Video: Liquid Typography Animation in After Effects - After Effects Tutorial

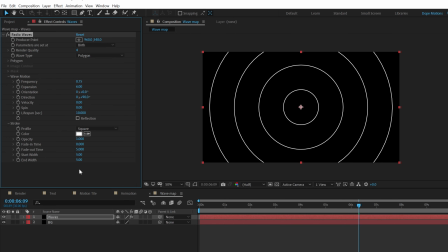Let's go right here and bring down the fade out time to 0, and I'm going to increase the start and end width all the way up to 100%, just like so.
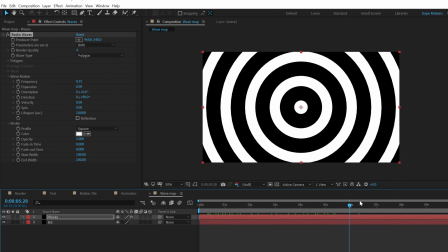So we get this really nice look that I'm going for.
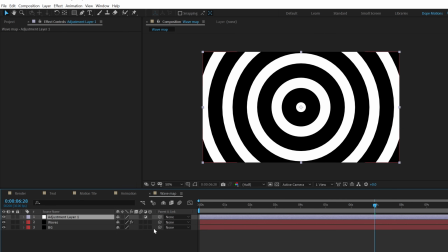Then I'm going to right click, go ahead and create a new adjustment layer. Call this blur, because at the moment it's very sharp.
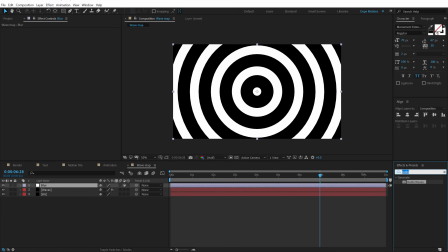So in order to fix this, I'm going to add a fast blur on this. So let's go into effects and preset, search for fast blur. So fast box blur. Let's increase the blur radius around 60, should be fine.
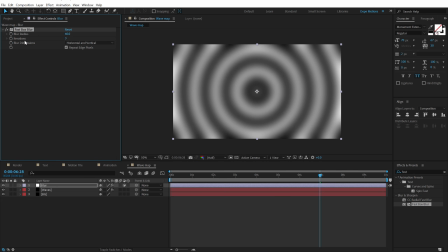Turn on the repeat edge pixels and bring down the iteration to 2 should be fine. Yeah, that looks better. So we have this really nice map that we will be using as a map for our liquid effect.
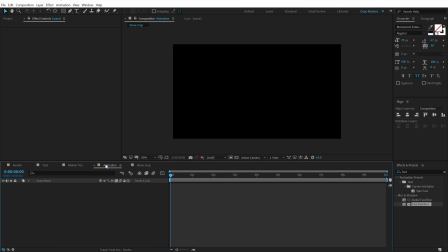So now let's go back into our animation composition. Let's drag and drop in the wave map. Let's hide this. I'm going to drag and drop in the motion tile. All right.
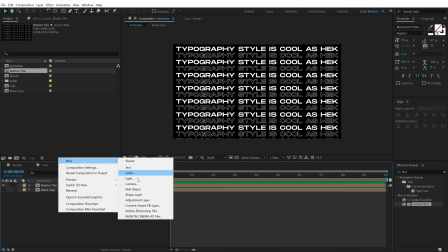And then let's right click, create a new adjustment layer, call this caustics.
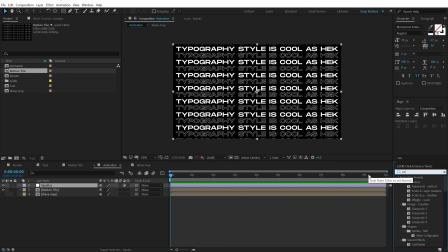And then go into effects and preset and search for the same effect, that is caustics. So it comes under stimulation.
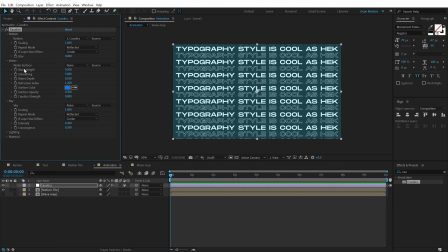I'm going to drag and drop it on the caustics. And now let's change the water surface from none to wave map. And now if I just go ahead, you can see we get a very cool look. First of all, let's change the surface color to white. And there are a number of different properties that you can play around with.
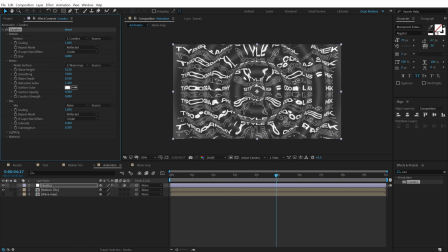Like I can increase the wave height to get a super intense effect. I can bring that down to get a subtle effect. So I'll keep it at around 0.5. And I'm going to increase the smoothing basically.
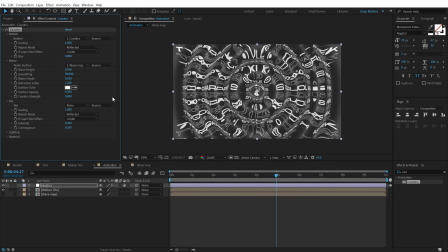So if I increase this really high, like 50 is the limit, I think it looks pretty cool. Let's bring down the water depth. We don't want any kind of water depth because that's going to mess up our text and it will become difficult to read.
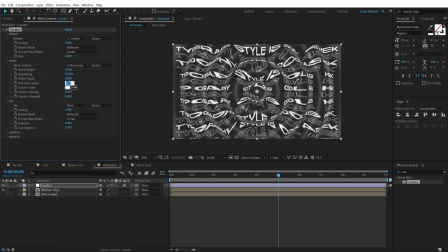Let's bring down the refractive index. Let's bring down the refractive index to 1.1. That works good with this look. And finally, I will bring down the surface opacity. You can keep it really high if you want, but I like to keep it at around 0.1.
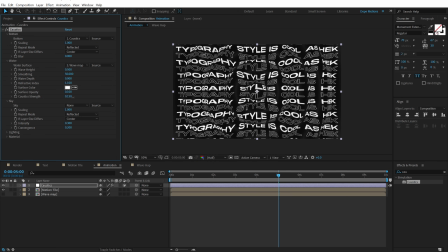And let's increase the caustic strength. So if I increase this, you can see we get a really nice depth. You know, we get some separation between the highlights and shadows, which is what I'm going for.
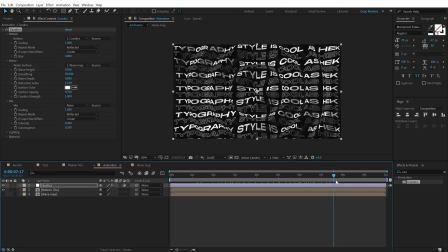So I'm going to set this to 1. Now, before I proceed further with this tutorial, let me take a minute and talk about today's sponsor, Envato Elements.
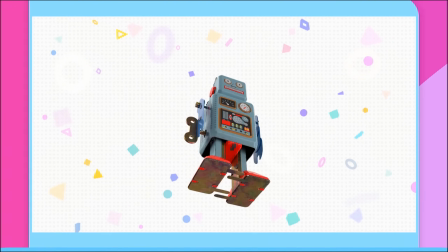Design better projects faster with Envato Elements.
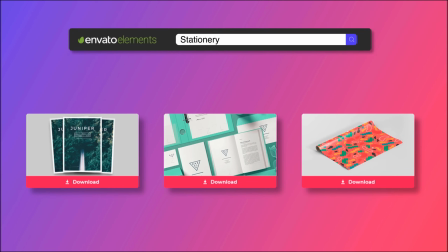Get unlimited downloads of beautiful and ready-to-use templates for your next project.
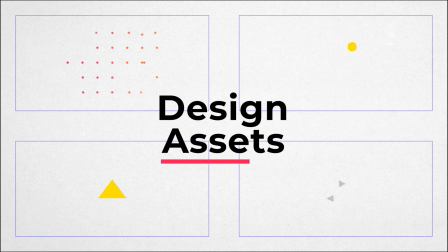Create more with premium design assets, video templates,
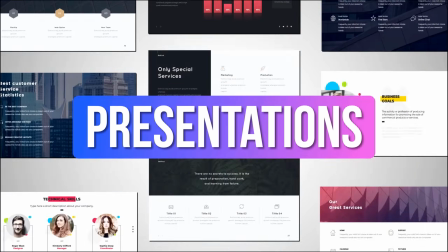mockups, fonts, presentations, photos, audio files, and more.
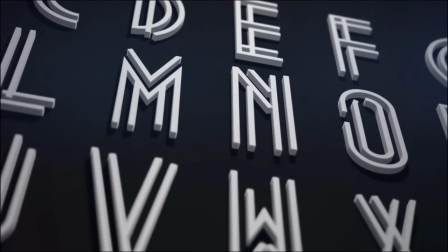All this comes with commercial licenses for extra peace of mind.
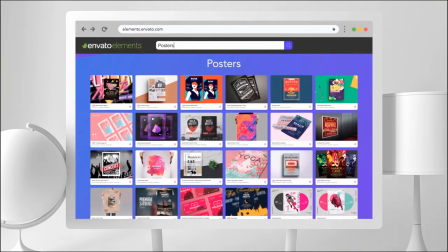Envato Elements will help you save a lot of time, effort, money.
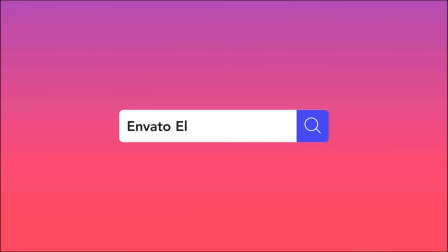Get unlimited downloads with Envato Elements and start creating today.
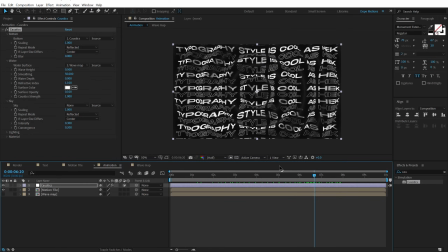Pretty awesome. Now at the moment it looks flat, so let's give some depth to the complete animation.
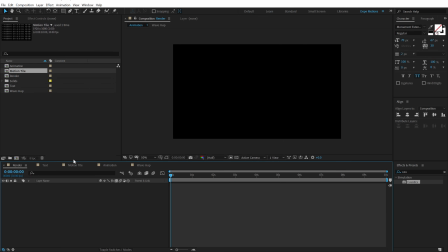So what I'm going to do is let's go back into our render comp, drag and drop in the animation composition.
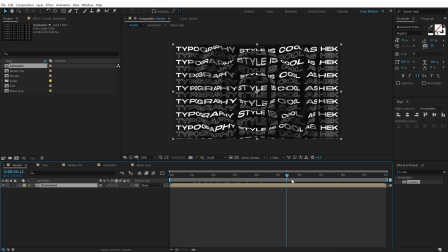All right. And here we have the animation. Let's make this layer 3D. Let's create a new camera. And I'm going to keep it at 50 millimeters.
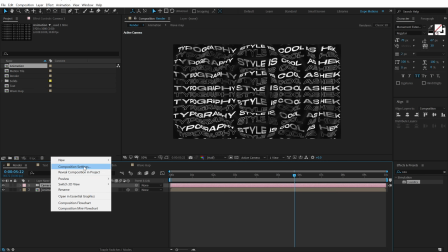Hit OK. Let's create a new null object.
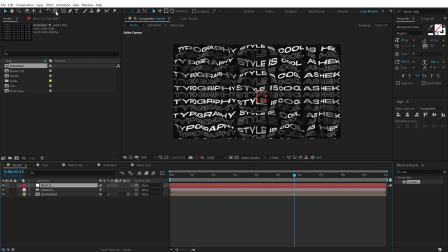I'm going to hold Control and double click on the pan behind tool, which is going to move the anchor point into the center.